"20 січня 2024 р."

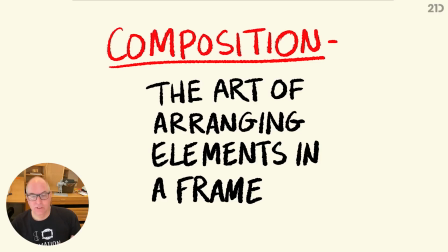253s
We as designers, because that's ultimately what we are as artists too, is we're creating designs. We want it to appeal to our audience. So appeal is it's a very elusive thing. It can be very subjective, an opinion kind of thing.
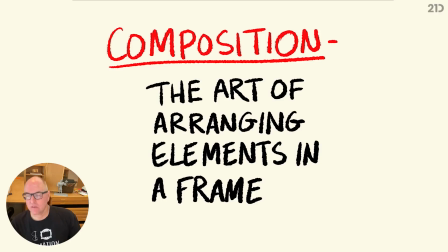268s
But we as humans, we think a certain way, and we find certain things attractive and appealing that are universal.
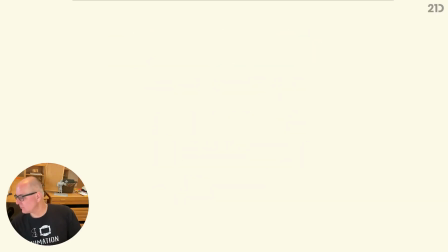276s
So we're going to kind of stay in that area of what universal appeal is. So we talked about a frame.
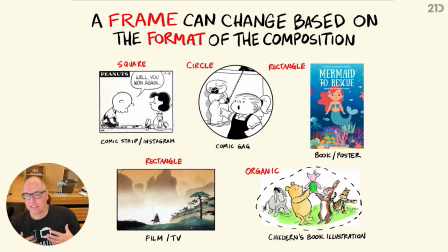283s
A frame can be a lot of things based on the format of the composition. Okay, and when I'm talking about format, I'm talking about, well, like for comic strips or Instagram or Weibo in China, a lot of social media like a square format. So we work within a square frame.
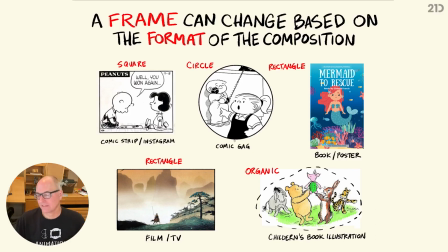299s
There's a circle frame that are used for a lot of things like this family circus gag. Books and posters tend to be an elongated vertical rectangle for books and posters and covers.
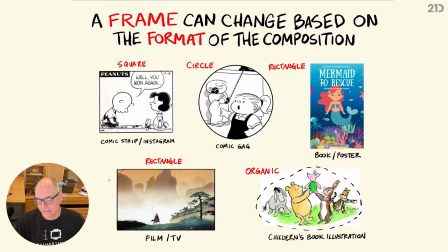314s
Film and TV, which we're mostly going to be concentrating in this series because that's my background of being animation, a director, a storyboard artist and all that, and an animator. I like to work in this rectangle. I'm very used to that. So we'll talk more about rectangles.
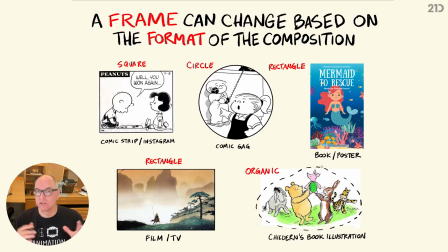332s
And then there's like an organic frame, because some illustrations, particularly like children's books and things like that, they don't have a frame necessarily drawn around them, but it's an organic kind of, we feel a frame because the end of the illustration tends to be the frame itself.
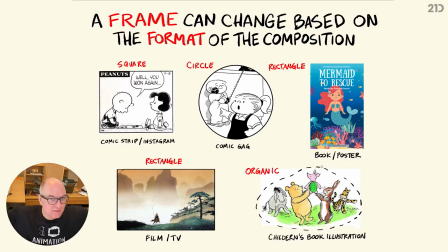350s
So it's still contained within a space. It doesn't just go on for miles and miles. There is an organic frame that's there that we perceive at the end of the illustration.
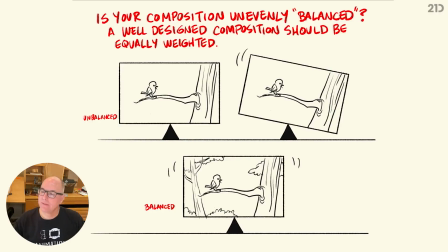362s
All right, let's talk a little bit about our composition within the frame. So here again is a rectangle horizontal, and there is such a thing as feeling balance within the frame. So this is again more of a design element, but you want your illustration,
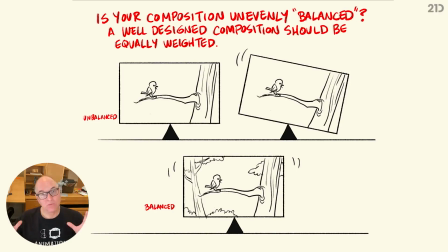379s
your drawing, whatever it is, to feel balanced within the frame so it doesn't feel like it's uneven. And it's a kind of a weird aesthetic that you get kind of used to a little bit. And we'll talk about there's certain frame compositions that work better for film and animation and illustration and even photography.
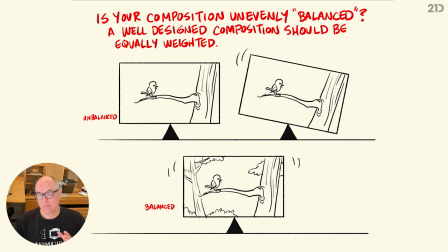398s
And we'll get to that in a moment. But in general, you want to feel like there's not all the weight of the drawing on one side or on the bottom of the frame. It should feel like there's a certain balance within that frame and that composition. That's appealing to us.
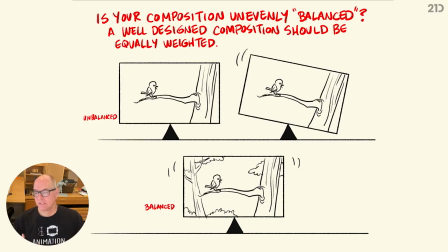414s
As viewers, you want to be appealing to your viewers, so you want to be able to have a balanced, well-composed design in your frame. So this is an example of the tree being representative as positive space,
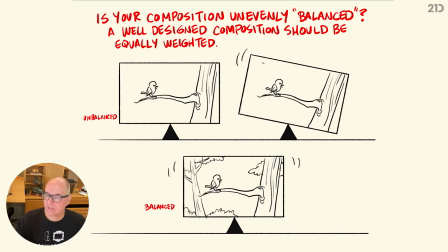429s
a positive illustration that takes up a lot of the weight of this frame. And the bird is central as a focal item, and he works great that way, but to balance out the frame, you can see I've added these little bushes, another little tree, very background,
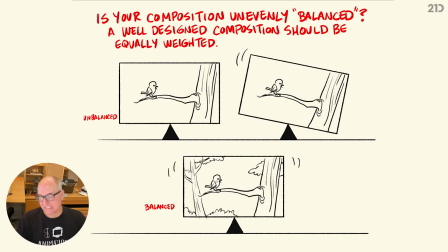448s
thinner lines that helps recede it back into the frame a little bit more. Thicker lines come towards us a little bit more. So we'll get more into that too when we're talking about depth.
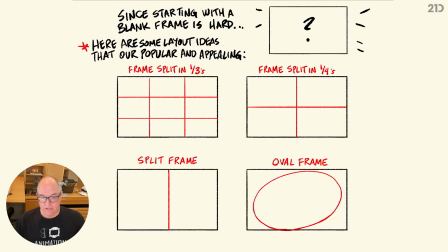459s
But that's balancing your composition. So here it is. Here's some of those frame compositions that are very popular. We see this in live action films, in animation, TV, I mean, you name it. This is just good, appealing design. So here are some layout.
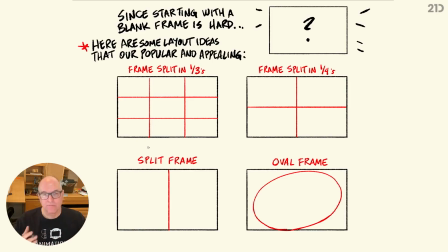478s
It's good to kind of know this up front, that there's some kind of preferable frame ways to break up your frame. So not only does it feel balanced, but it also has an appealing way of putting together your design elements within your frame.